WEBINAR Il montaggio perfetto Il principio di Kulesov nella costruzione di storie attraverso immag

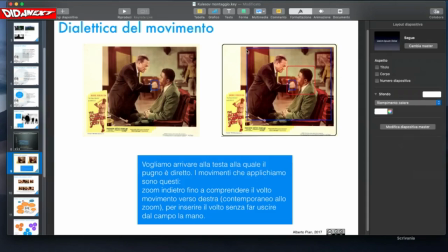31:29 Otterremo una diminuzione di questa attesa, della suspense, perché avremo già inquadrato la scena che ci sembra significativa ma non così drammatica come invece nel caso in cui l'avessimo rappresentata nel primo caso, cioè partendo dal pugno,
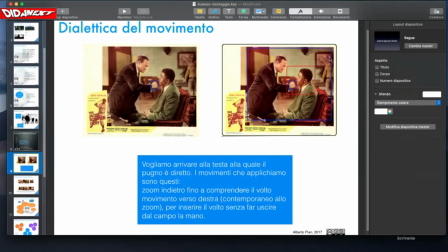31:47 quindi significativa sì, ma non con la drammaticità che invece abbiamo attribuito con la prima scelta, e chiudendo poi qui saremmo a un punto nel quale l'azione viene bloccata,
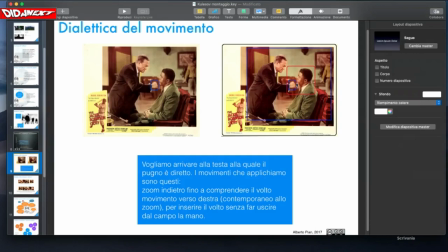32:06 perché essendo un'immagine noi non vediamo scatenare il pugno proprio sulla faccia di questa persona, e quindi questo scontro rimane qualche cosa che lo spettatore poi si deve immaginare,
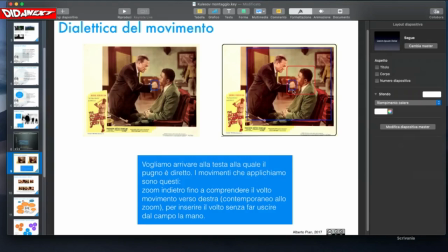32:22 e quindi perde la sua credibilità, diciamo così. Nella sostanza, attraverso la prima scelta noi abbiamo una rappresentazione drammatica, attraverso la seconda scelta noi abbiamo la rappresentazione di una commedia. Sono cose molto diverse, dramma e commedia.
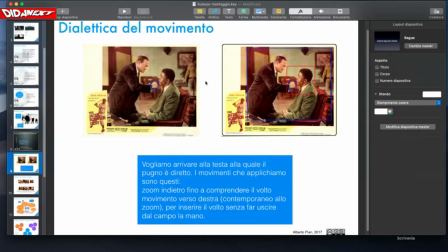32:43 Adesso non possiamo fare tutto una serie di esempi e esaminare una casistica puntuale, ma dovete tenere conto che il modo con cui voi visualizzate dei dettagli,
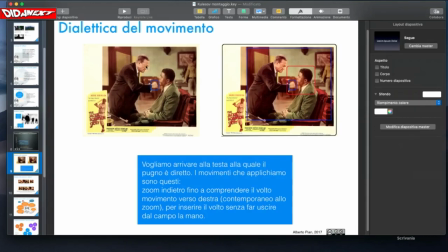32:58 dei particolari all'interno di una inquadratura determina proprio anche il senso, cioè il sentimento che voi insinuate all'interno dello spettatore, come un suggerimento, come dire: guarda caro spettatore,
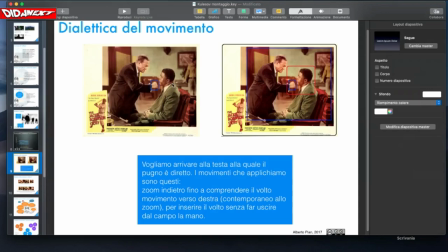33:16 ti suggerisco di vedere quello che stai vedendo in modo drammatico, devi aspettarti qualcosa, oppure guarda spettatore che qui siamo all'interno di una commedia
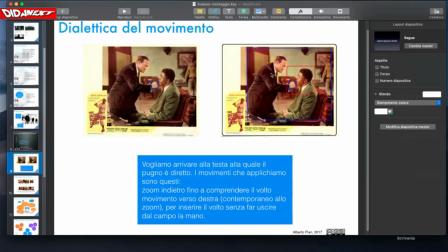33:27 e non devi aspettarti degli effetti drammatici, casomai dovrai aspettarti qualche cosa di paradossale o anche di comico. Ecco, perché noi possiamo giocare su questo aspetto?
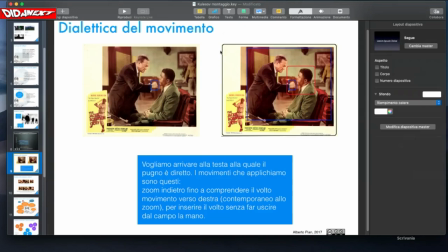33:44 Proprio per quello che vi dicevo prima, cioè la ricchezza che una singola unità, quindi un'inquadratura, ha al suo interno, perché vengono rappresentati tutta una serie di elementi semantici i più diversi, ci permette di giocare
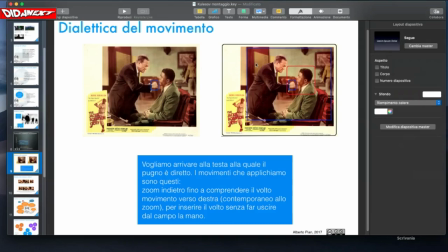34:01 all'interno dell'inquadratura stessa, mostrando alcuni elementi. È importante questo perché tante volte, anzi direi la stragrande maggioranza dei casi, la fotografia, l'inquadratura, la ripresa viene presa per quello che è, cioè
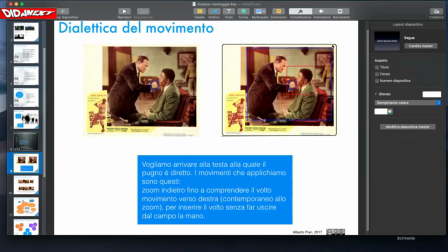34:22 nella sua interezza, e non viene scomposta nei singoli particolari. La scomposizione invece dell'immagine negli elementi da cui è composta è un elemento importante per costruire la storia,
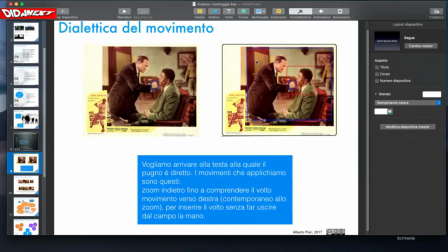34:37 e ci consente addirittura di costruire una storia partendo da un'immagine sola. Pensate che per esempio noi avremmo potuto, non è il caso di questa fotografia perché è chiaramente di scarsa qualità, ma avremmo potuto per esempio partire da
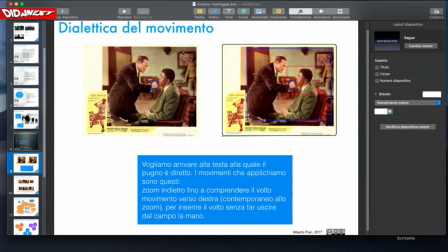34:58 inquadrare questo dipinto per poi passare magari sul viso, così tagliandolo un po' solo sugli occhi dall'altra parte, per poi arrivare al pugno, quindi creare un'attesa maggiore e sostenere la drammaticità del momento utilizzando una sola
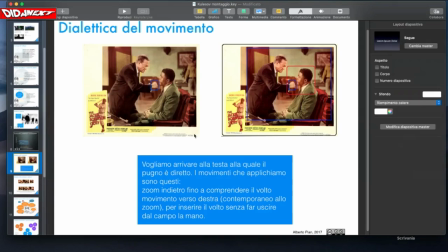35:18 inquadratura nel caso di una ripresa o una sola fotografia nel caso in cui si tratti di una immagine sola.
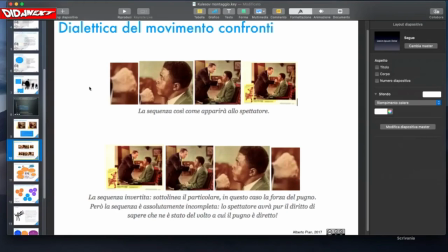35:25 Ecco qui, vedete la dinamica che vi ho appena spiegato.